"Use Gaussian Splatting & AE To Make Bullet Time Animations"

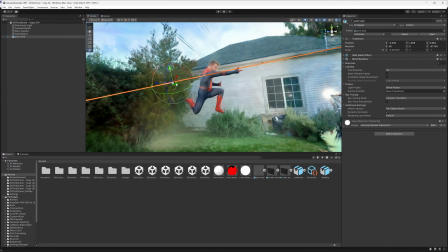249s
And also because Unity is a 3D game engine, I was able to drop in some 3D models of Spider-Man webs and put them where my Spider-Man's hands were.
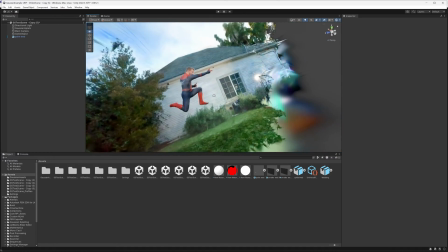258s
So Unity ended up being great because I could import 3D models to enhance my Gaussian splat.
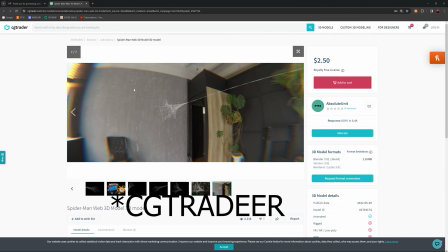263s
Oh, and the Spider-Man webs I downloaded were from TurboSquid. I think they were like $3.
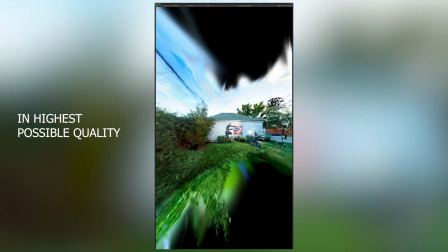269s
So now I'm gonna explain how I recorded my epic bullet time moment.
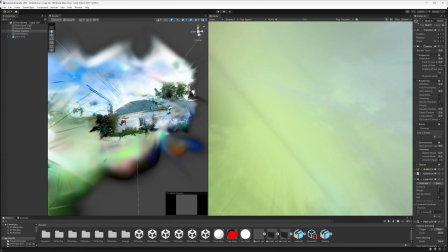273s
So I actually couldn't figure out how to use Unity's camera, but that's totally fine.
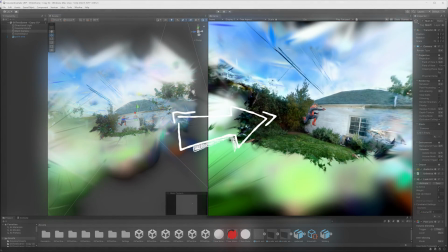278s
All I needed to do was watch a live playback of the camera.
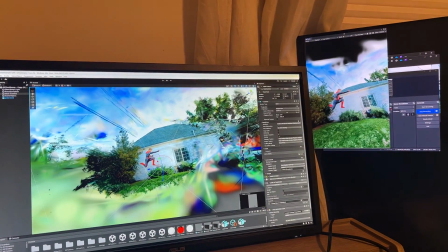283s
So I put the layer where you can control the camera on a different monitor.
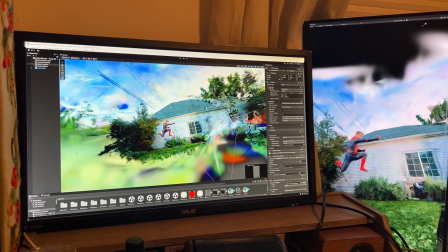288s
And then I put the panel where you preview what your camera is seeing on a 4K external monitor.
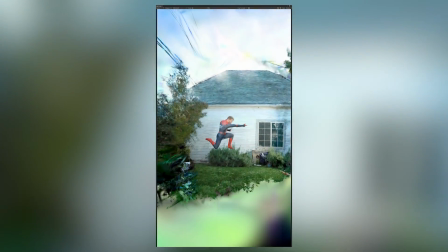294s
And I was screen recording that. So I'm screen recording the software's playback view of the Unity camera.
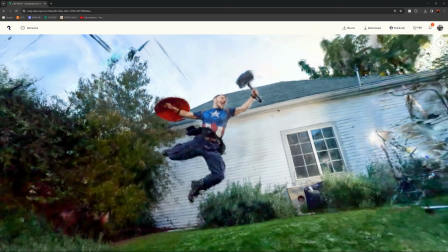301s
So basically, this is just a glorified version of screen recording Polycam's Gaussian Splat.
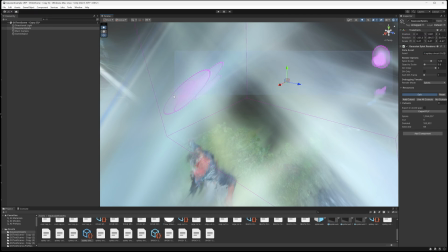308s
But in this case, now I was able to delete some of the artifacts and add in 3D web.
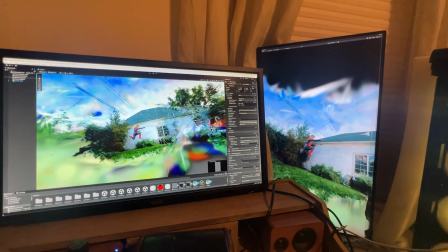313s
And since I didn't know how to use the camera,
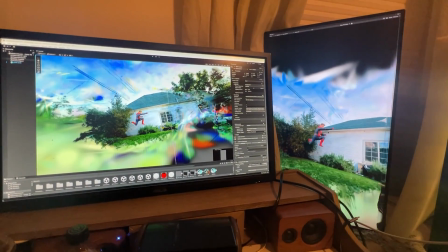315s
I just actually grabbed the camera with my mouse and I manually was flying through my 3D scene to get my angles.
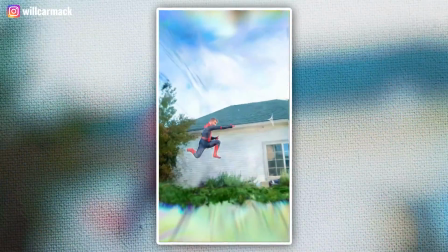322s
It's kind of a janky way to get my camera movement, but it was working, and sometimes in filmmaking, if it works, don't think too hard about it.
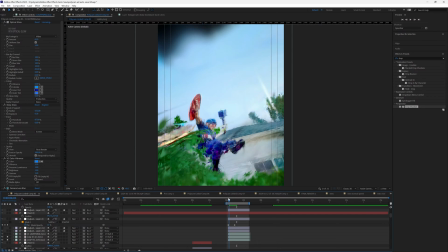330s
Since this Gaussian splatting technique isn't exclusive to Unity, I'm gonna move on to compositing. And again, all the Unity tutorials and resources linked in the description. I really liked it.
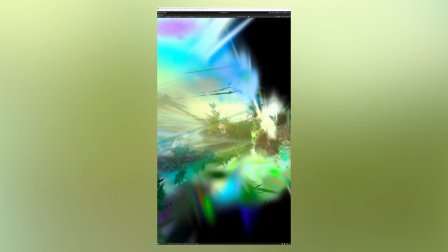340s
So after I've now screen recorded multiple of my Gaussian splats and gotten some cool superhero angles that I really like,
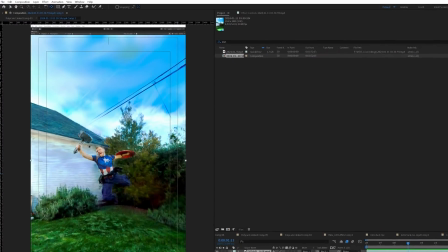347s
I'll bring these screen recordings into After Effects. And you can see on the edges, we have the UI of Unity.
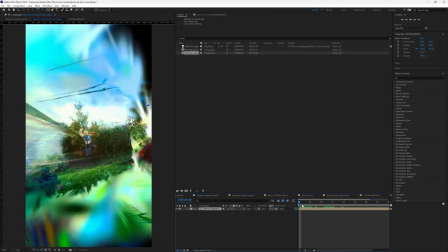354s
So I'm just gonna scale it up and I'm gonna pre-compose this layer. So it's just a solid shot of bullet time and it looks like a camera filmed it.
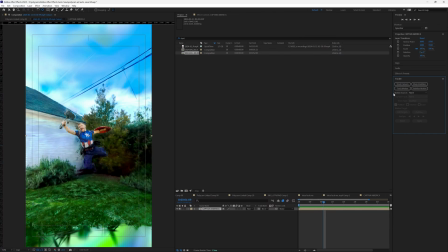363s
And how I was able to bring lightning into these scenes is I came over to the tracker panel and I 3D tracked the screen recording. I didn't think it would work, but it did like flawlessly. And so for the Thor scenes, I obviously wanted to add lightning.
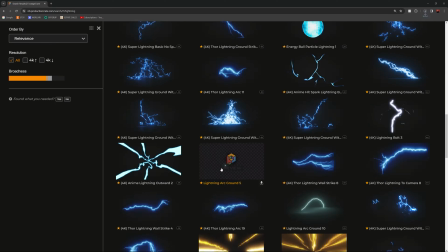377s
So I went to productioncrate.com because they have amazing visual effects assets, and I downloaded a ton of lightning assets.
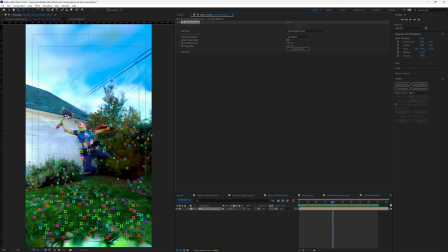384s
So with my 3D track, I would select my hammer. It had a lot of good points here.
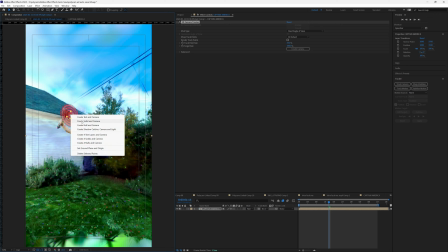388s
What I would do is I would create a new camera and solid to see how the solid tracked to my hammer.
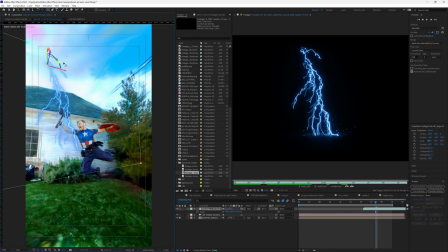394s
And if it tracked really well, I would replace the solid with a piece of lightning.
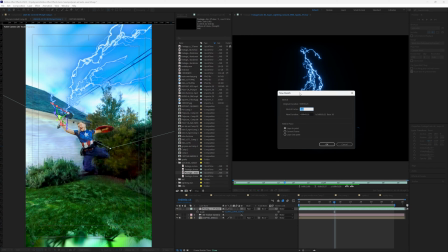398s
Now for this to fit the vibe of frozen in motion, we're gonna right click on this layer, hit time and time stretch, and we're gonna change it to 400.
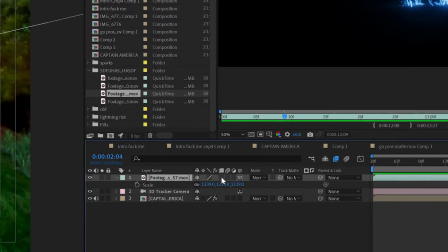407s
So it's 400% slower. And then you have to come to your layers panel and make sure frame blending is checked there.
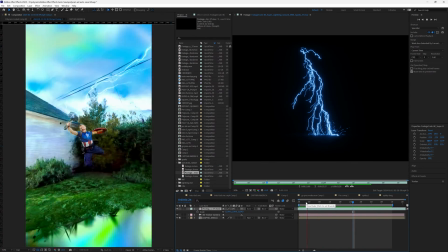412s
This will automatically make the slow motion look cool. So when you fly through, your lightning won't look janky.
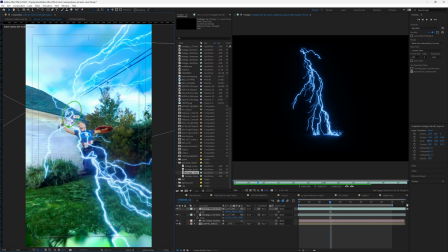418s
And so once you've 3D tracked in a bunch of strands of lightning and made sure that they're super slow and have frame blending on them,
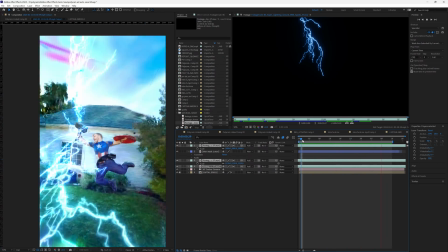426s
after I 3D tracked in all my lightning, I went in and did a compositing pass of all these different glows,
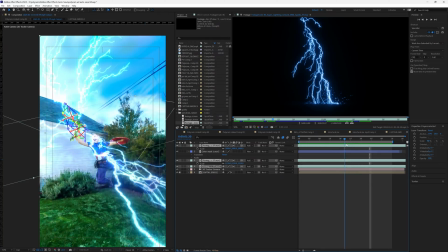431s
and this was really spicing it up.
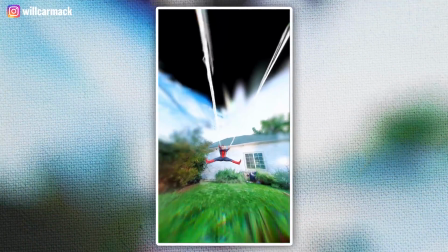433s
And now to make the superhero pose as cinematic as possible, I actually masked out every character in these little camera movements that I did.
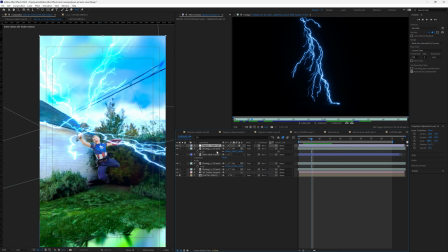441s
And the trick I was doing here was I was putting an adjustment layer behind my mask and adding the effect camera lens blur.
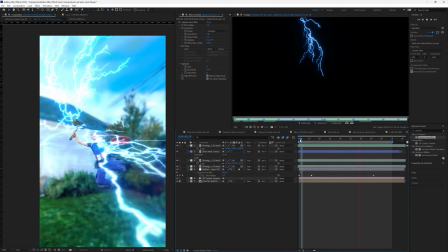447s
And this way I was able to create depth. And with this little trick, I was able to make it look cinematic by creating some custom depth.
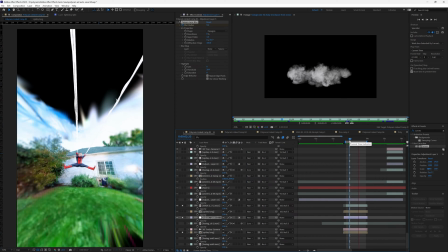454s
As a camera quickly panned towards the subject or away from it, I would keyframe the blur amount high up.
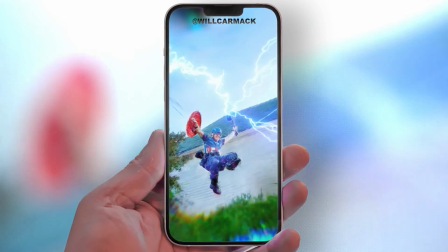461s
So as the scene ends, we're truly focused on our superhero.
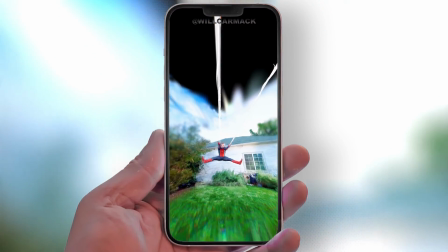464s
And I thought these made the action hit a little harder, because you would come in and just immediately focus on your main character.
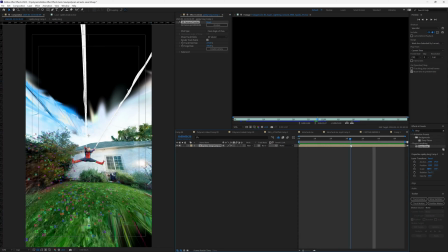472s
And for my Spider-Man scenes, since I already had added the webs, I was thinking of what I could add, so I just 3D tracked in some shock waves under his feet.
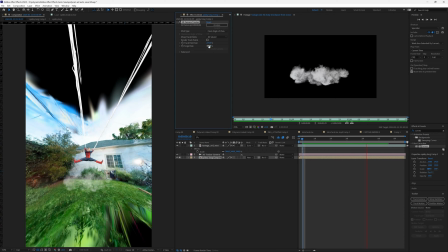480s
So every time Spider-Man was jumping, I had a little bit of dust shooting up from under him to emphasize the power in which he jumped.
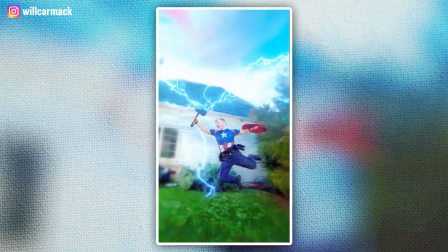487s
And so this is the true magic with creating your Gaussian splats, kind of DIY. Leave all of your comments in the section below or hit me up on Instagram. I'm really responsive there.